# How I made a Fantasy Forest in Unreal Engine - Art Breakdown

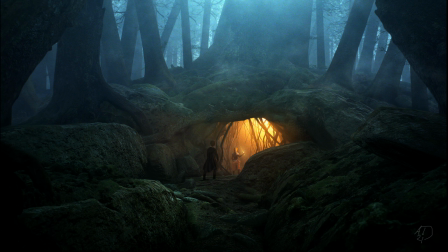(0:25)
And here we are, back with another concept breakdown from the world of Westfold, a complete fantasy world we are creating on this channel, full of characters, creatures, exciting locations, animation, and concept art to visualize it all. Support the channel by subscribing and liking this video, this will help in the creation of future videos.
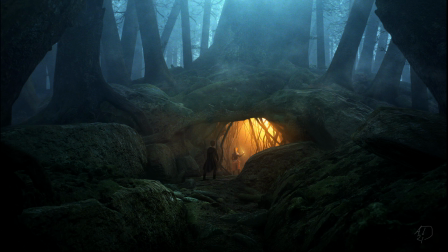(0:45)
Also let me know in the comments what locations or topics you would like to see next, or if you have any questions about the process.
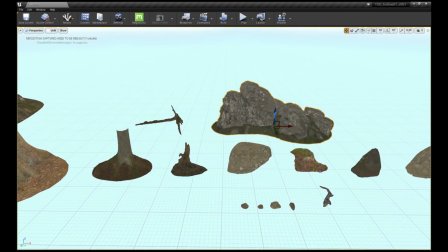(0:52)
As you will see using pre-made assets from the Epic Marketplace or Megascans
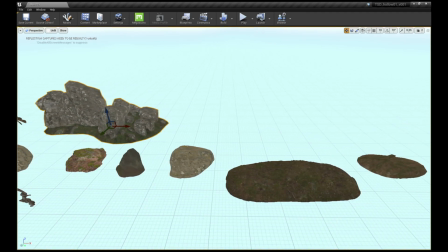(0:57)
makes it super quick to set up a scene to visualize an idea through concept art.
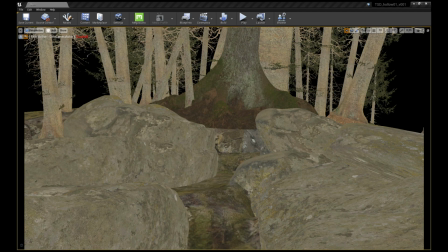(1:02)
You don't need to spend time on creating individual 3D assets, but you can use what is already there in different and creative ways.
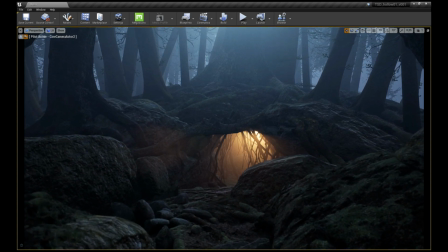(1:10)
This means you can focus fully on the creative side. While you can go a long way in Unreal on its own,
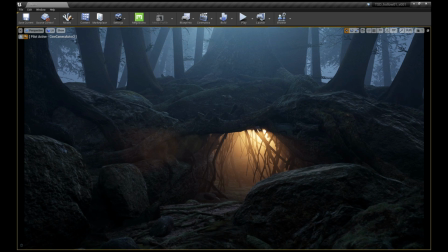(1:18)
combining Unreal with a compositing or paint package such as Nuke or Photoshop speeds up the process and lets you fix issues quickly, as well as add more interesting details in the image. Let's take a look at how the concept art for the entrance in the forest of the hollow trees were made.
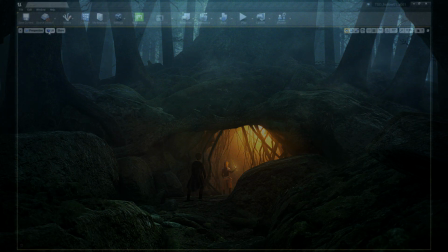(1:36)
As always in Unreal,
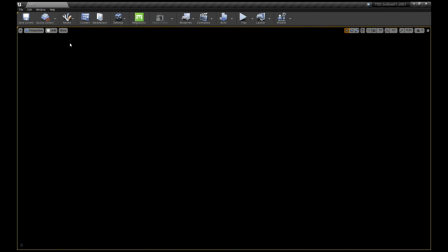(1:38)
give yourself full control by turning off auto exposure in the view mode setting then turn the view mode to unlit while you build the scene followed by deleting all elements that might be in the scene when you start
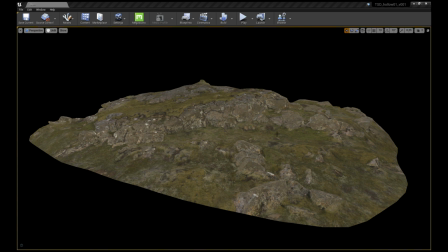(1:51)
here I started with this awesome Icelandic terrain asset from Quixel
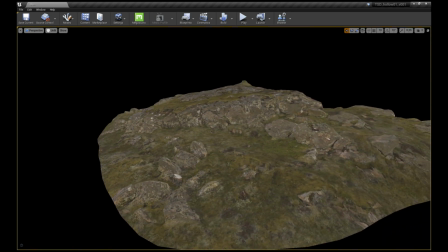(1:56)
it formed a base for my scene and while most of it will be covered with other assets it's a great way to start building on top of.
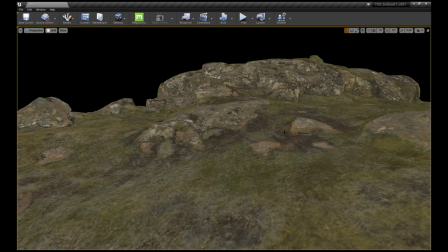(2:09)
After scouting for an ideal place to start building the scene I set up a rough camera so I have clear reference on where I'm working.
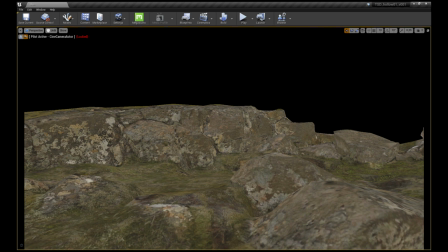(2:19)
In this case the camera was set to a focal length of 24 millimeter.
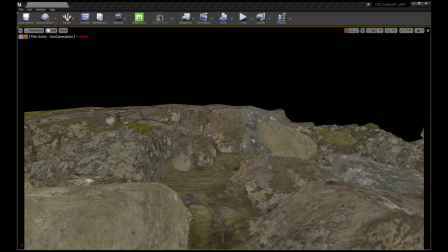(2:24)
Then I start to build the scene by adding large rocks and stones to create the cave entrance
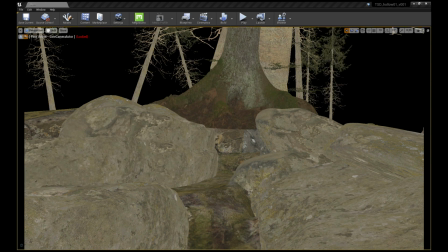(2:31)
followed by the mother tree in the middle and loads of other trees to give depth to the forest.
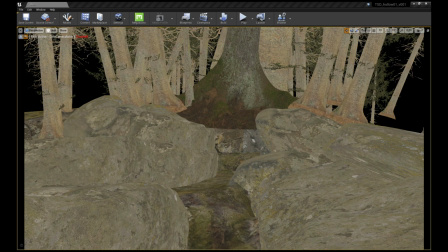(2:36)
I also add foreground trees to frame the shot.
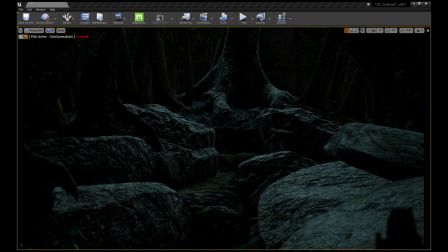(2:43)
At this point I start to have a great base for the scene so I turn the view mode to lit so I can start to play with the distance fog as well as the lights.
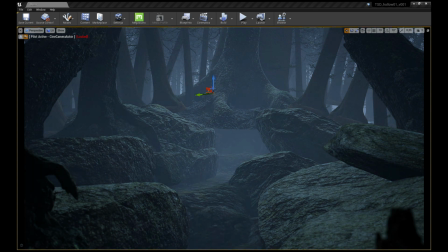(2:53)
I wanted to have a natural foggy and mysterious look to the scene so I added a fair amount of fog using
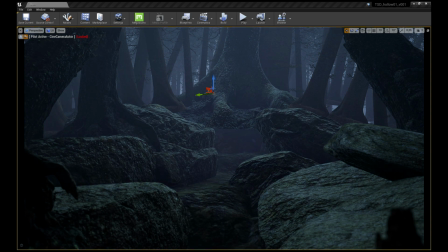(2:59)
exponential height fog and a few lights with a soft fall off so really softening the shadows.
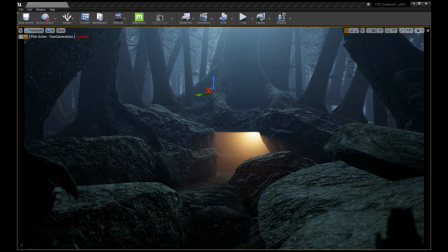(3:07)
I also gave the other lights a bluish tint and the inner lights an orange tint to give a clear separation between the two. Now I will start to add details. The entrance looked clean so I added rocks on the ground and hanging roots from the cave ceiling.
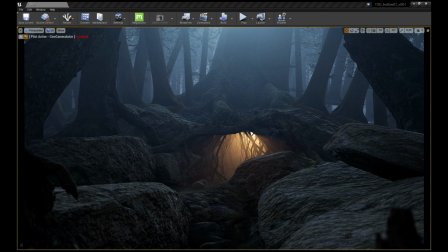(3:23)
I also covered the opening with additional fallen tree trunks to hide straight CG lines. I added extra moss and roots to the forest floor and foreground sides just to soften these areas and give them a more natural look. Lastly I added two stand-ins for where I wanted the main characters to appear.
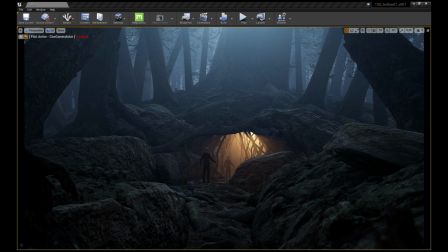(3:42)
These would aid me when painting in the actual characters later.
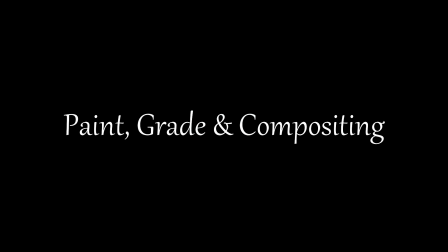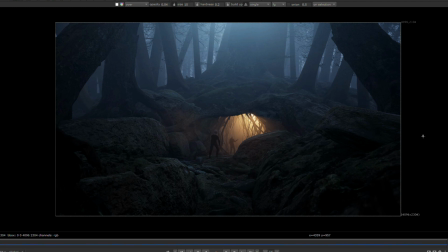(3:55)
After rendering out the image from Unreal it was time to fix a few things and add extra details in comp. I started with painting out unnatural straight lines from the 3D objects. Then I added fog passes to break up the fog to make it look more sinister.
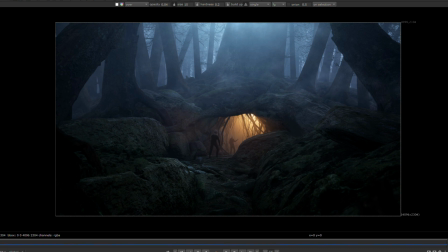(4:15)
I painted in extra shadows to enhance depth and added extra glows and highlights throughout the shot. Then it was time to work on the characters.